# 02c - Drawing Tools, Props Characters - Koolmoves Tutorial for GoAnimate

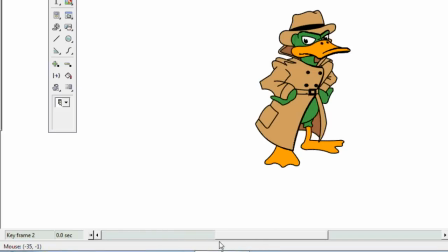483s
So we'll add in additional frames to make the transition from there to there much smoother.
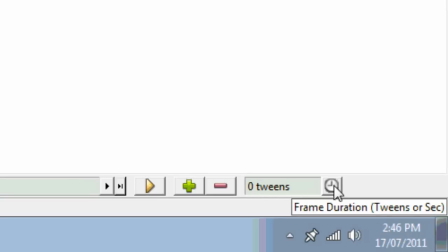495s
So to do that, we click the frame duration button for the tweens,
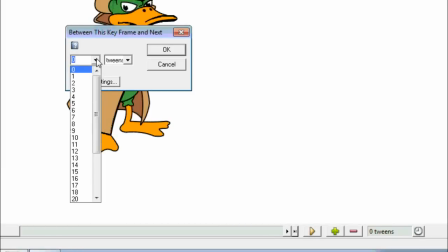504s
and I'm going to add in 12 tweens. So we select 12 and go OK.
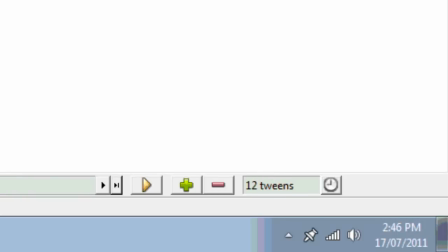517s
You see now it says there are 12 tweens. I need to do that on the next frame as well,
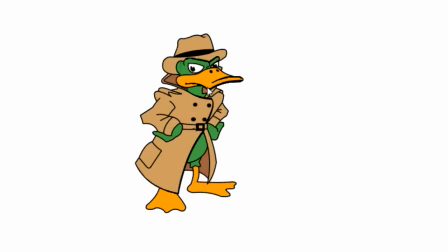527s
because all we've got so far is 12 frames going into him taking a breath.
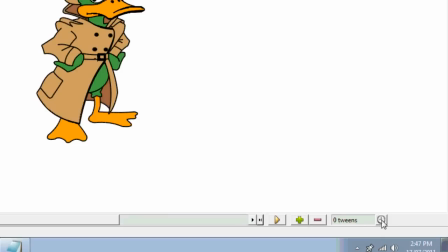536s
Now we need 12 frames for him coming out of that breath. So see at the moment keyframe 2 has got 0 tweens.
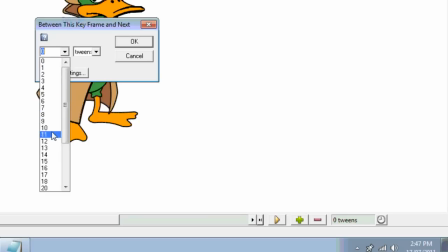546s
Need to change that to 12 as well. And go OK.
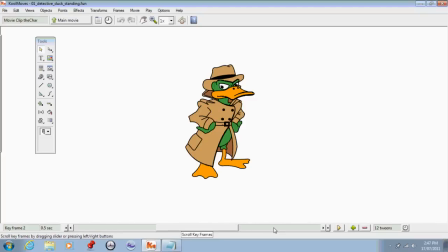556s
Then on the final frame,
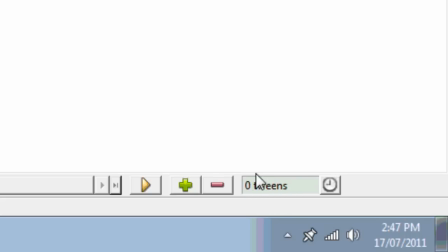560s
we don't need to add any tweens on this frame because when the movie loops back around,
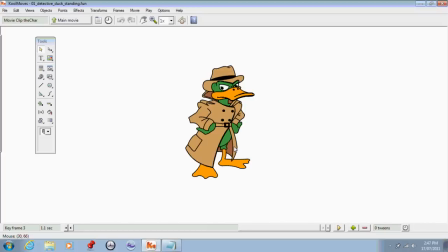570s
it goes from this frame to the first frame. They're exactly the same, so there's no point in putting tweens in between them.
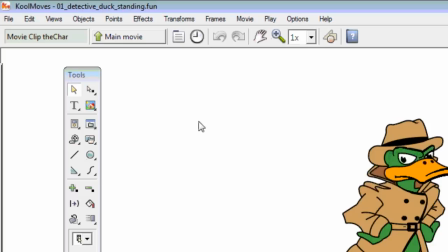581s
So now that we've done that, we'll go back to our main movie and preview it.
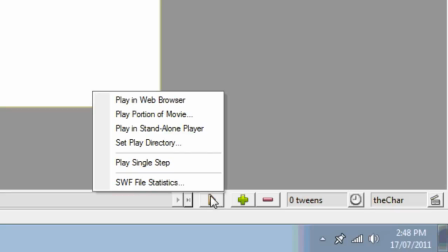589s
Into the preview window to play in web browser.
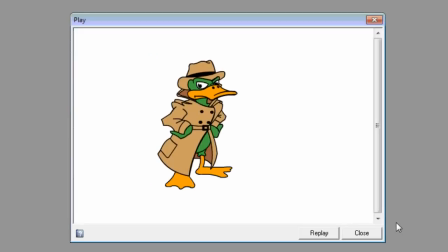595s
Now as you can see, with those tweens he's moving much slower and looks more like he's breathing. So that's your first position or character movement animated,
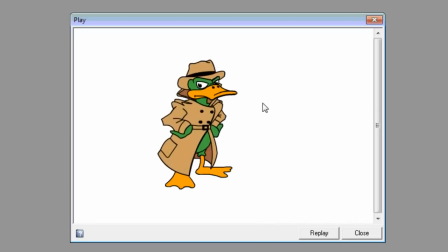611s
and that's the first one you should pretty much do for any living character.
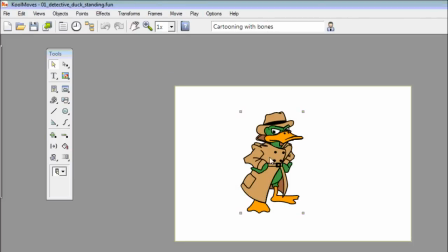620s
So the last thing we should do before we export this action into GoAnimate is to center the prop.
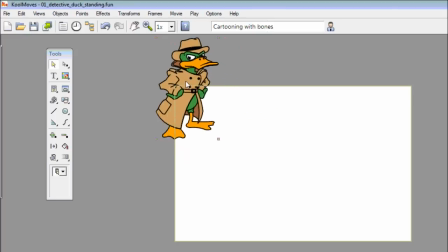631s
Remember, we made that reminder for you in the template, so here we go. It just doesn't have to be perfect, it just has to be roughly in the middle of the character.
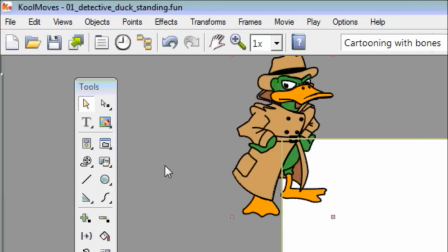645s
Now that character action is all ready to import into GoAnimate. We would just go into the File menu,
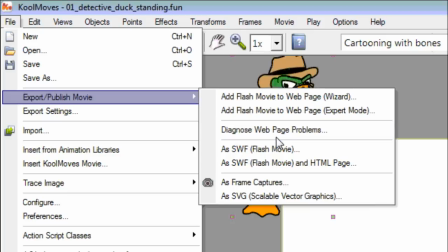655s
export, publish the movie, and export it as a Flash movie.
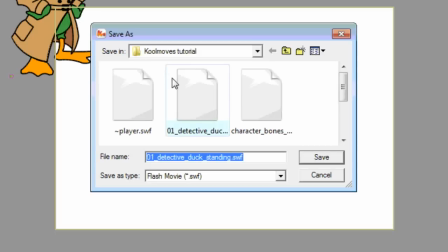Which I've already named it, so I'll save that.
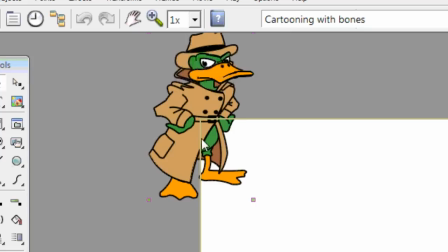675s
And that's our first character action done. You'd simply just import that into GoAnimate and then get started on your next action, which we shall do in another tutorial.
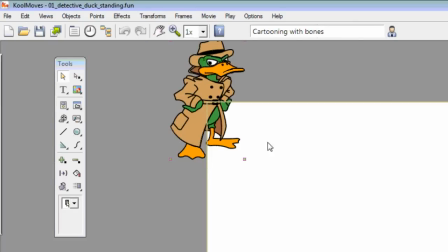687s
So until then, see you later.